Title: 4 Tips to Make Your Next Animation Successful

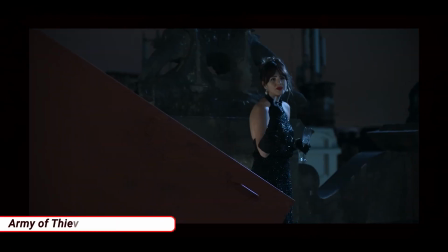Light it the way you want, but make sure to keep it close to the Hollywood night,
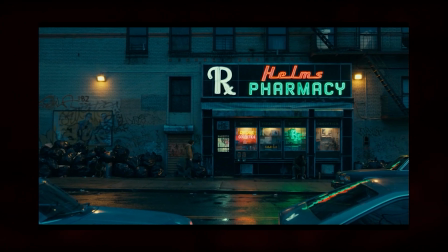because that is what our eyes used to believe as night in movies.
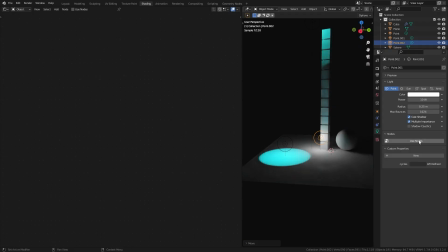But here's a little trick. Select your light and create a node setup for it. Using the ray length, you can create a setup that gives you great control over your light,
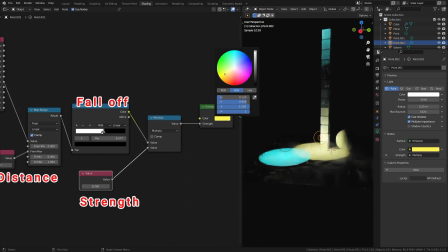with strength, fall off, and with custom distance. But how about a scene inside a cave?
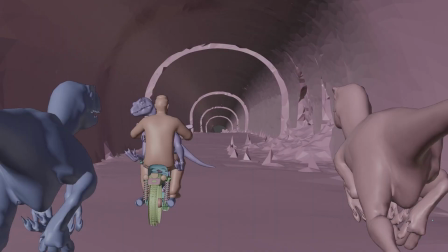Only light source is bike's headlight, and it is pointing away from the subject of the scene.
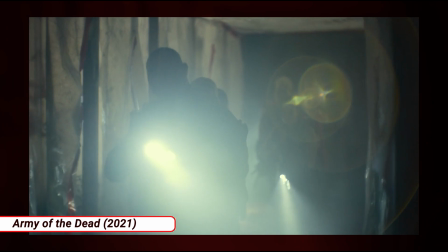This is similar scenario to flashlight scenes in horror movies. How do you light the subjects?
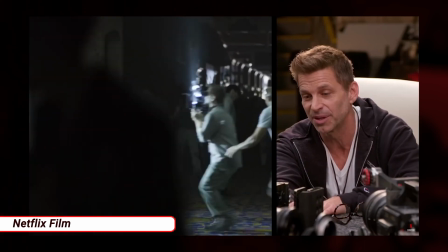Use something to bounce the flashlight back to the subjects.
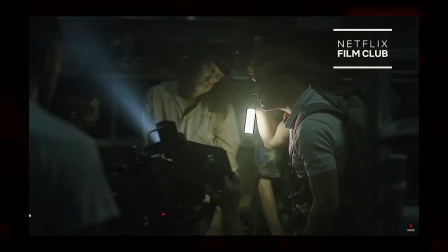A lot of the movie, the actors lit with flashlights, and I'd wear like a white shirt.
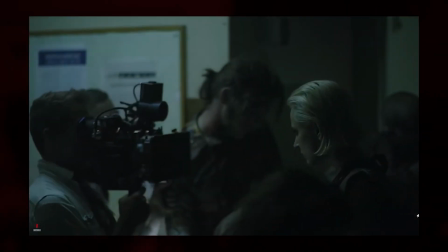I'd be like, point the flashlight at my shirt and you're gonna light yourself. And they'd be like, what?
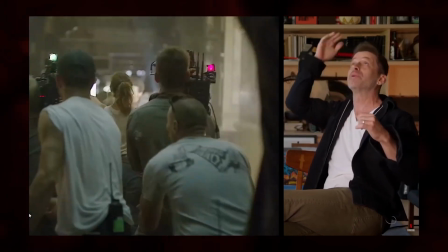And then I would have a flashlight attached to the camera that we'd put a card on the ceiling and I would be bouncing it off the ceiling.
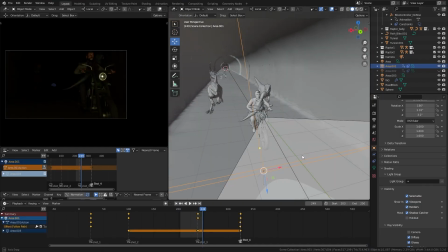We can use a similar method here. Use an area light directly pointing at the subjects.
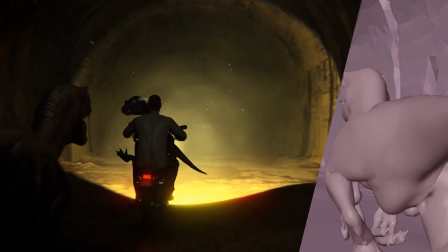And for the shots from behind, the headlight will create a nice silhouette for the subject with the help of the fog.
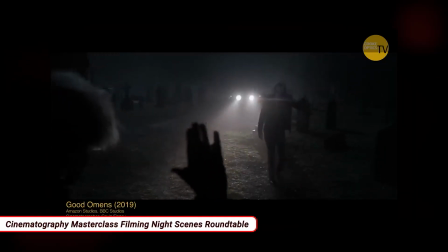Talking about the fog, yes, it is necessary to have some atmosphere in the scene.
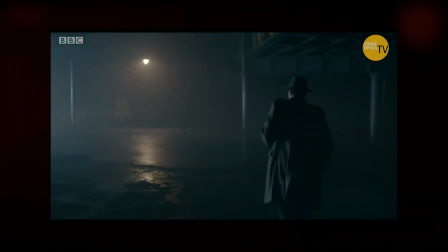Not just to add some mood and mystery to the scenes,
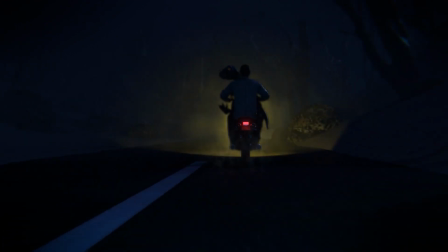but also to help create a nice looking silhouette in scenarios we talked earlier.
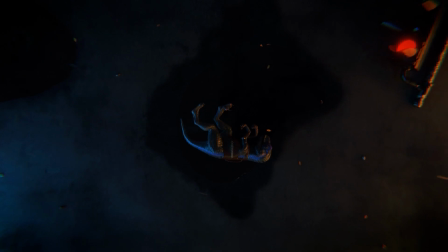Also, don't forget to add some particles.
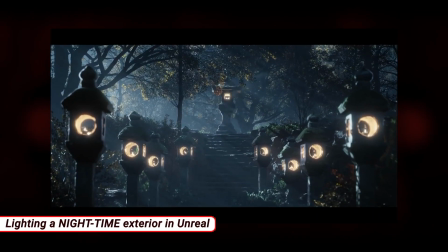If this interests you to learn more about nighttime lighting, check this amazing Unreal Engine tutorial.
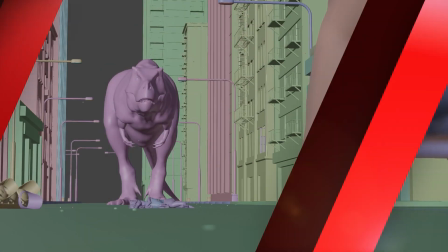It is worth taking a look. Put all those aside. Now I need a way to render all these.
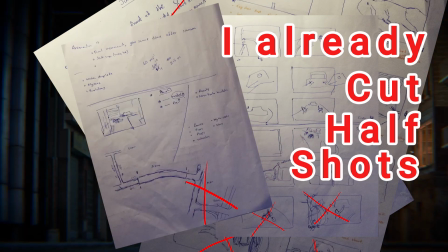I already cut half of the shots I planned to do earlier during different stages of the production.
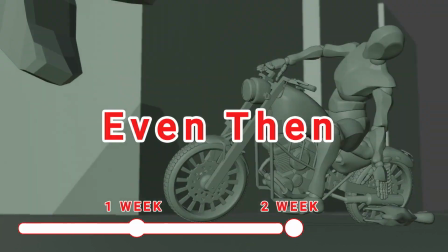Even then, I wasn't sure about the time.
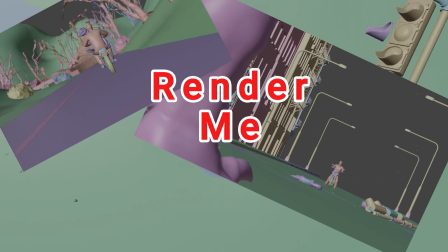So I needed a method that could render me at least half of the shots without taking much time.
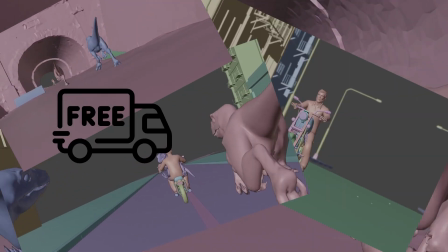I could use a render farm. There are both free and paid sites out there with different pros and cons.
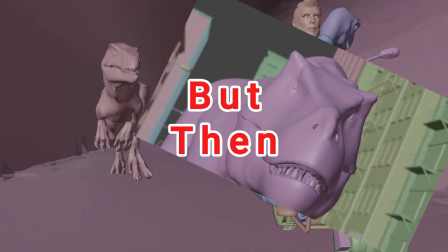But then I found this tool, Google Colab.
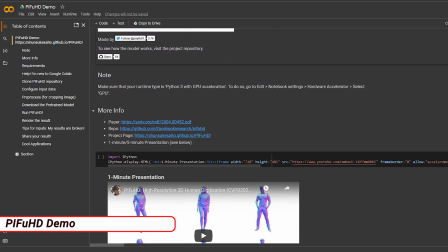I have used it before for different reasons but never use it to render a Blender project.
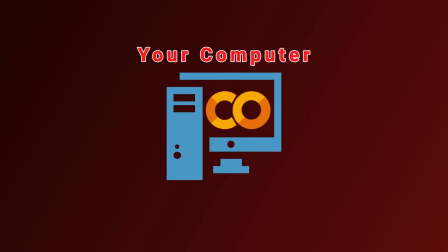What Google Colab does is, it basically gives us a second computer to render our scenes.
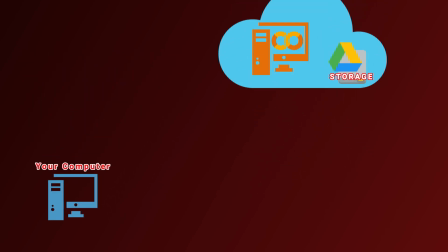It's not going to take any physical space. It is in the cloud and you will get the chance to access it through your browser.
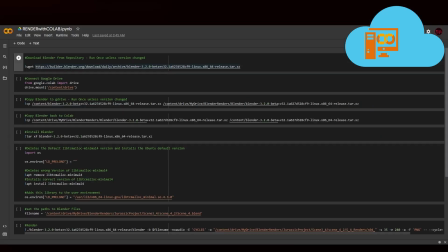Let's see how I did it. First, I need to set some setting. In the first cell, I download the correct Blender version I use in my project.
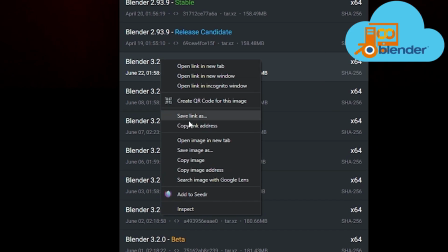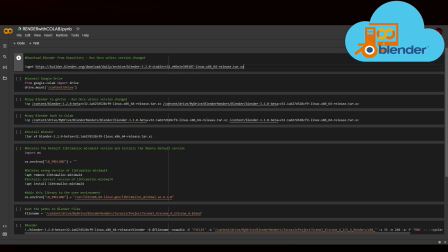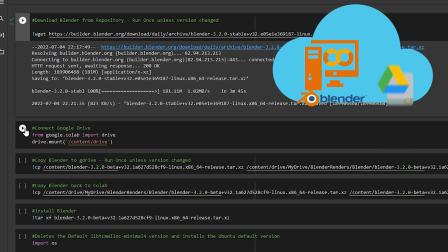Then I connect Google Colab to my Google Drive.
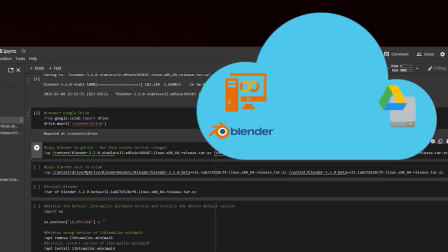After that, I keep a copy of the downloaded Blender on my Google Drive.
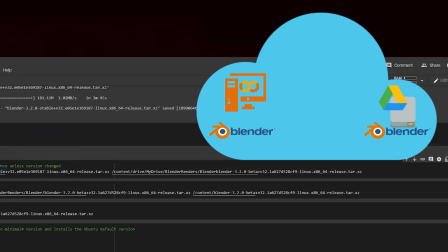This way I don't want to download Blender every time I run Colab.
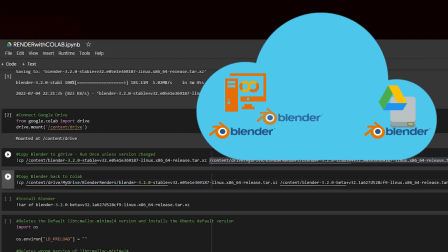In the next cell, I bring Blender setup back to Colab from Google Drive.
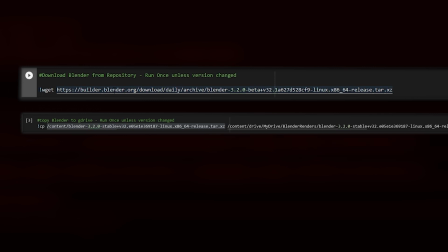Remember, these two cells only need to run once unless we change our Blender version.
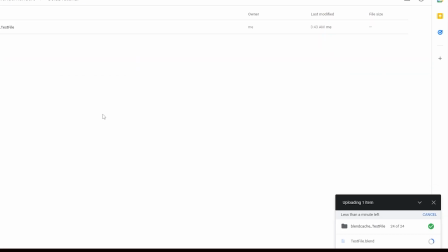After that, I packed my project and uploaded it to Google Drive and set the render settings in the next few cells.
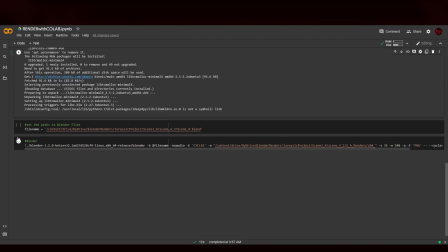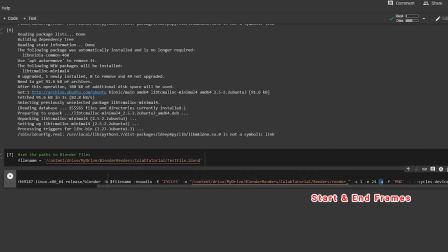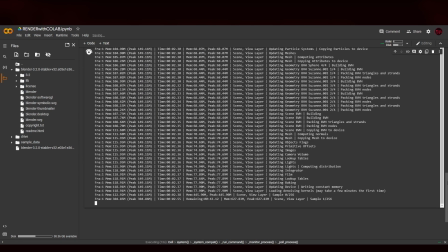Then run the final cell to start rendering.
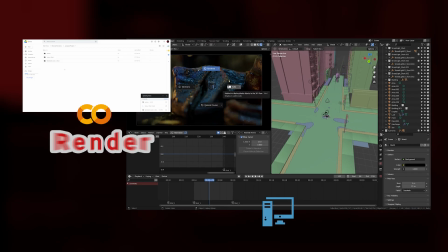This way I can finish a shot and let it render on my browser while I am working on another shot.
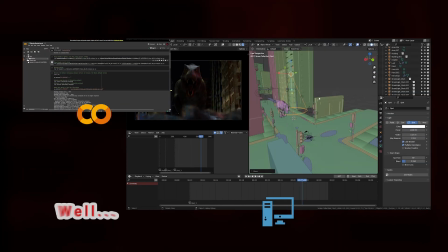I have all of my PC for that. Well, all of my PC minus Google Chrome.
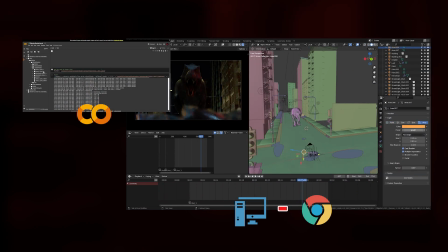I need to switch to a different browser.